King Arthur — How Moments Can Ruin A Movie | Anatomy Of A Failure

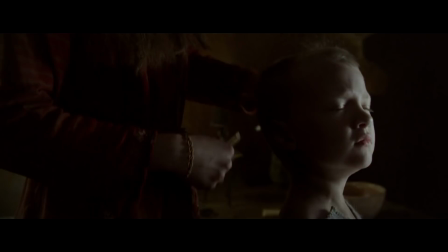But instead of bringing the story to a slowdown,
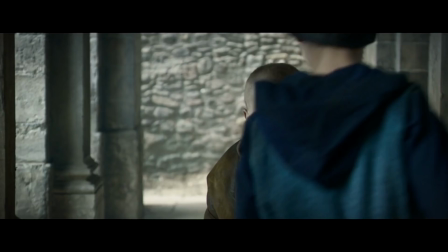Ritchie manages to swiftly skip through it by cutting together a compilation of quick visual moments in fancy montage fashion,
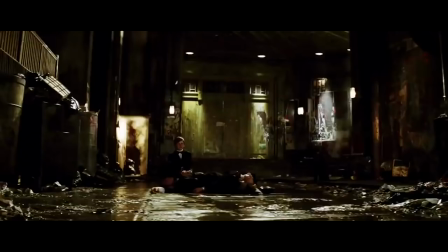and with these short essential moments, we get to know exactly who Arthur is and how he came to be.
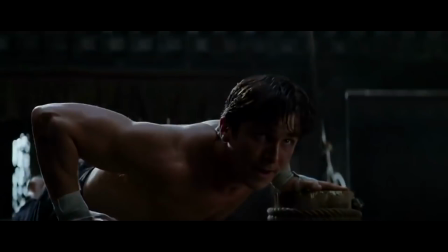Compare this to Batman Begins, where Bruce Wayne's road to becoming Batman is spread out much much wider.
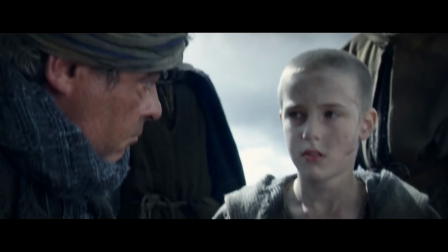In other words, what takes Christopher Nolan the entirety of Act 1, Guy Ritchie achieves in just under 2 minutes, and he does it with nothing but visual storytelling, without ever having to resort to dialogue.
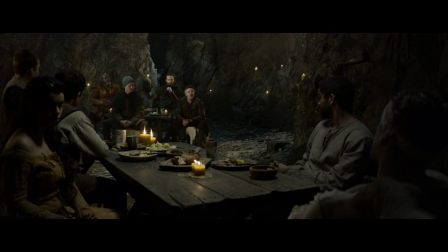Same with exposition, as with most movies,
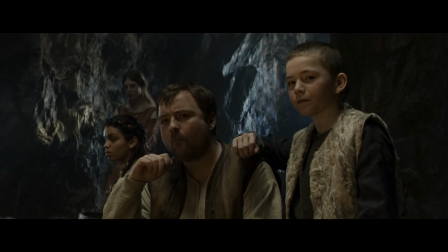there are scenes in King Arthur where a bunch of characters are just sitting around talking exposition in order to deliver necessary information to the audience.
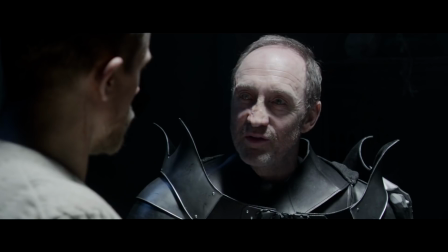But with this film, those scenes are very rarely noticeable or boring,
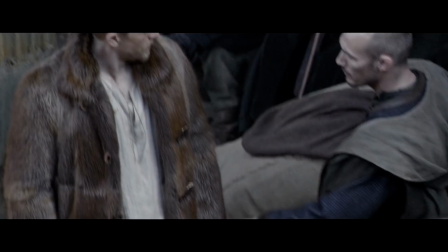because it always breaks the scenes up by adding in visual cuts from other scenes to go together with the exposition.
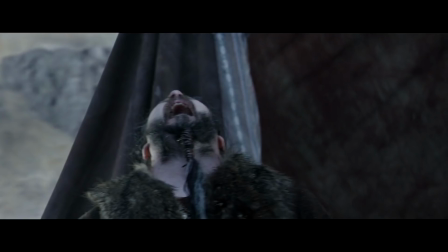Instead of just telling about Arthur's incident with the Vikings, the film also shows that incident,
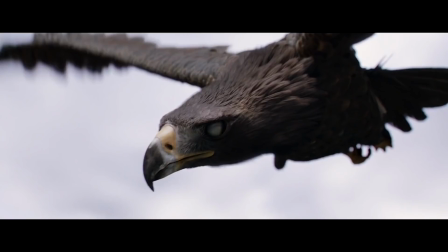and it does it in a very smart and entertaining way, which in turn makes the film very entertaining to watch.
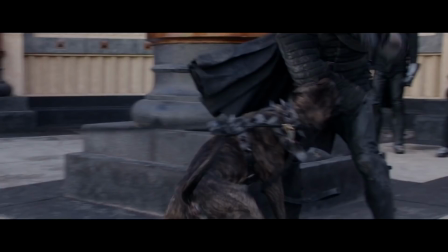Another great example of King Arthur's show-don't-tell mentality is this part, where Arthur escapes his execution.
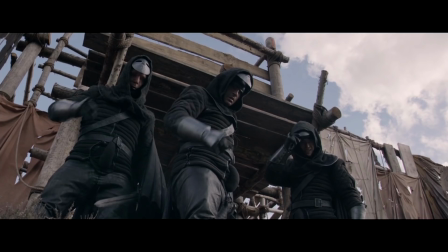After the good guys have fled by jumping off a cliff, the movie now has to establish why the soldiers don't follow after them.
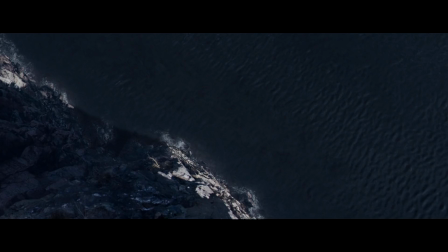One way to do this would be to have a short scene where a commander orders the soldiers to follow, but they have to refuse because the fall is too high.
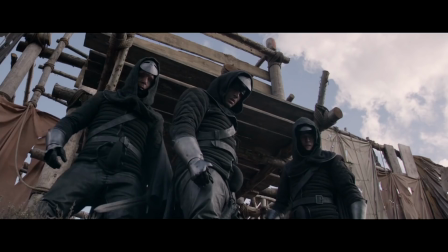That would be just fine. But instead of just fine, instead of having an actual scene, this movie adds in a very quick visual moment.
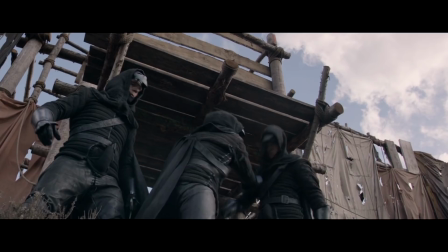One soldier shoving another soldier and he then reacting with fear.
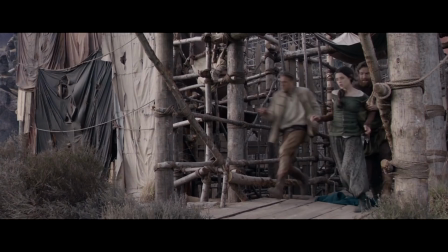Not only does this keep the need of having an actual scene, it also works as a smart visual joke.
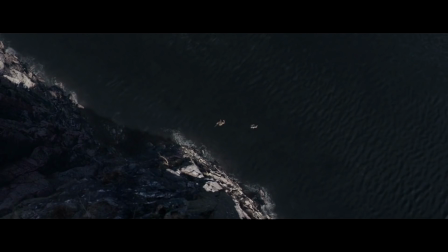It's a minor thing, yes, but still it is a good anecdote as to why King Arthur was one of the best visual movies of 2017.
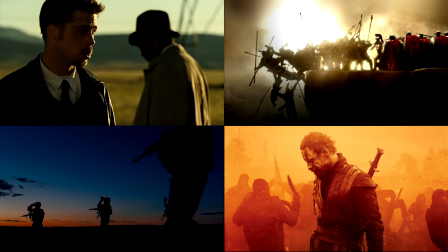It's why Guy Ritchie is one of the very best visual filmmakers working today. Right up there with the likes of Fincher, Snyder, Kurtzau and Villeneuve.
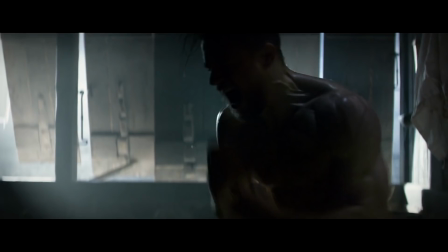But all that positivity out of the way, it's time to acknowledge the weak point in this style of hyper fast paced filmmaking.
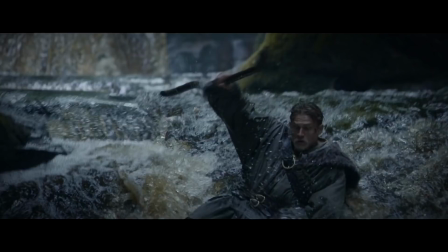The weak point in the method of using moments to swiftly skip through scenes and story.
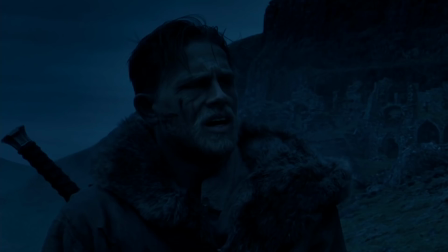See, that method doesn't come free. It comes with a cost.
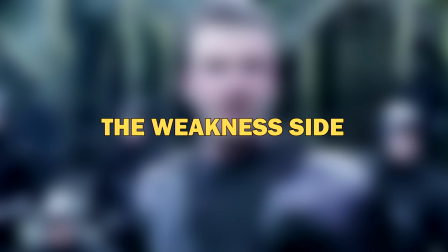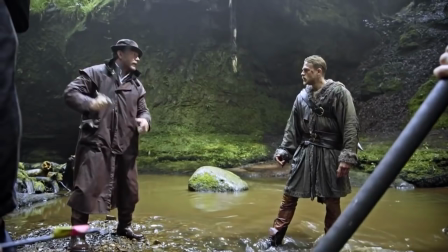Like I mentioned before, if King Arthur Legend of the Sword was directed by any other filmmaker, it would have been a three hour movie.
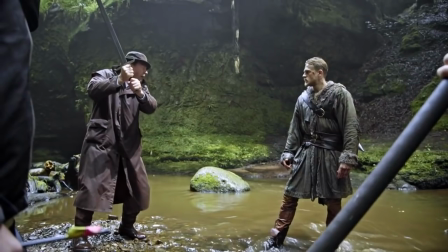But due to Garvici being the visual auteur that he is, the runtime is successfully compressed down to two hours.
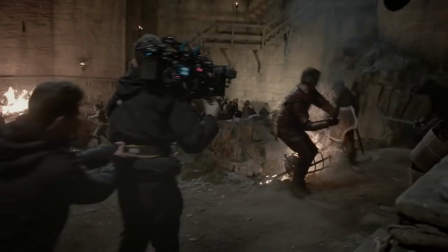And the way this was done was by joining multiple scenes together and intercutting between their most important moments.
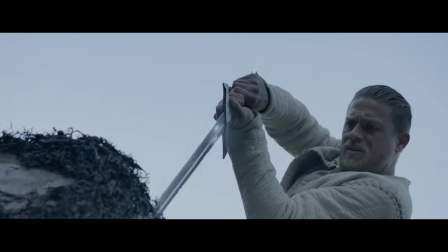AKA, in order to save time, King Arthur includes only the material absolutely necessary for pushing the story forward.
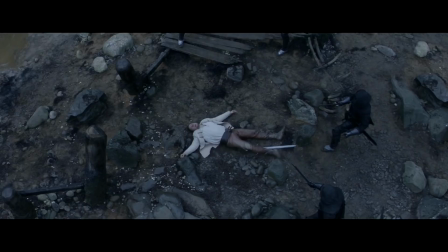Everything else is trimmed off. And here lies the biggest core problem of this movie.
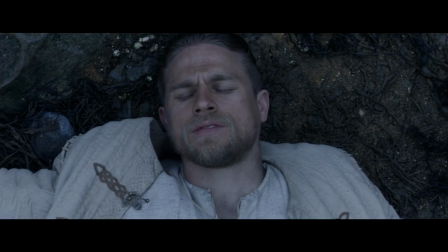The problem which makes King Arthur feel so devoid of any actual emotion.
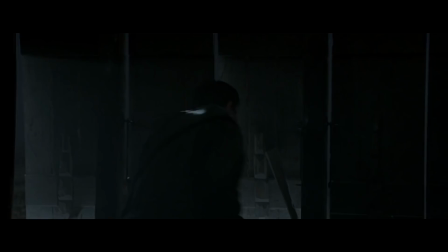The problem of style over substance. Example.
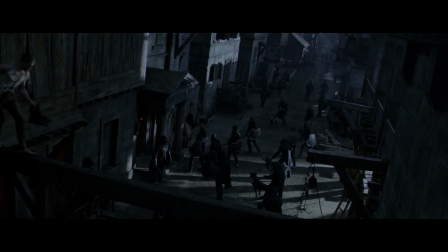A great setup for tension in this movie is when Arthur evades the soldiers raiding his home looking for him and then gets stopped on the street by another bunch of soldiers.
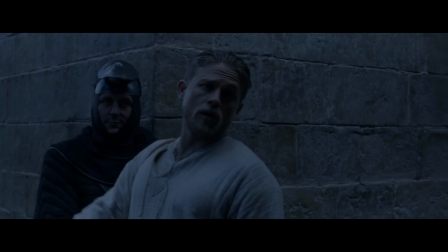Uh-oh. Do they know who he is? Does he have to fight them? Will he be captured? All those questions are great constructs of tension.
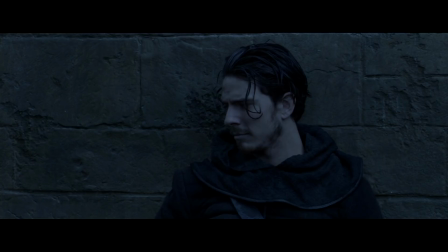But of course,
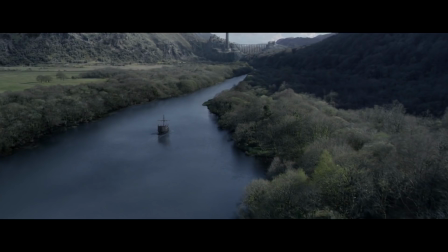here they are also redundant. because before we the audience even get a chance to fully register the tension the movie already cuts away to the next part.
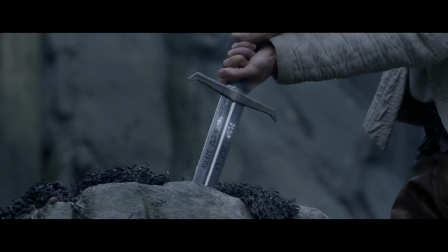You know, because we have to get to that super cool moment where Arthur pulls the sword from stone.
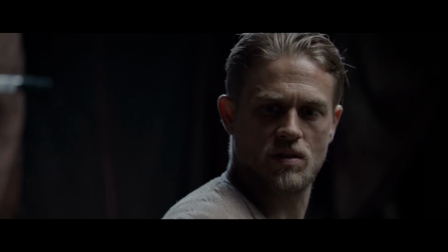Another example. Not long after there's an emotional scene slash moment where Arthur's childhood caretakers are murdered.
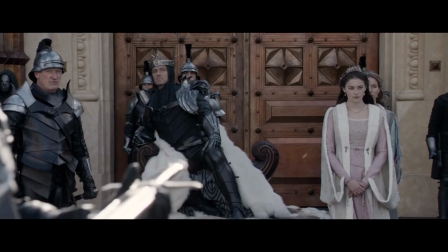Or at least this would be an emotional scene if the movie wasn't already intercutting with the next big moment.
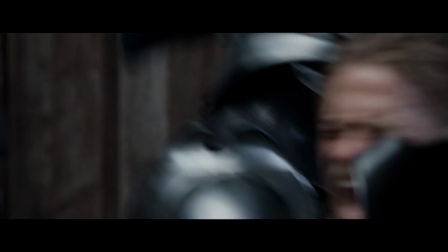The moment of Arthur's execution. Simply put, because we're already watching and anticipating the next moment,
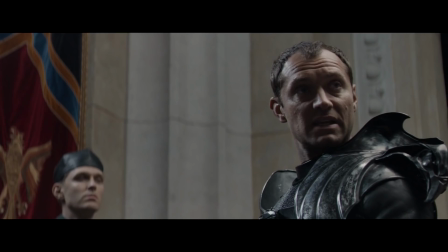we never truly get to feel the impact of this current one, because the movie is so desperately and so hastily trying to move on.
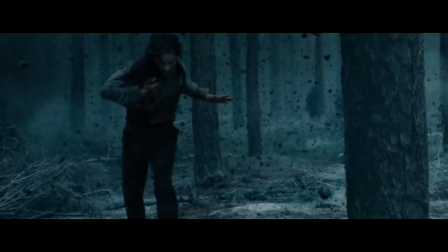To be clear, there's nothing wrong with moments in of themselves.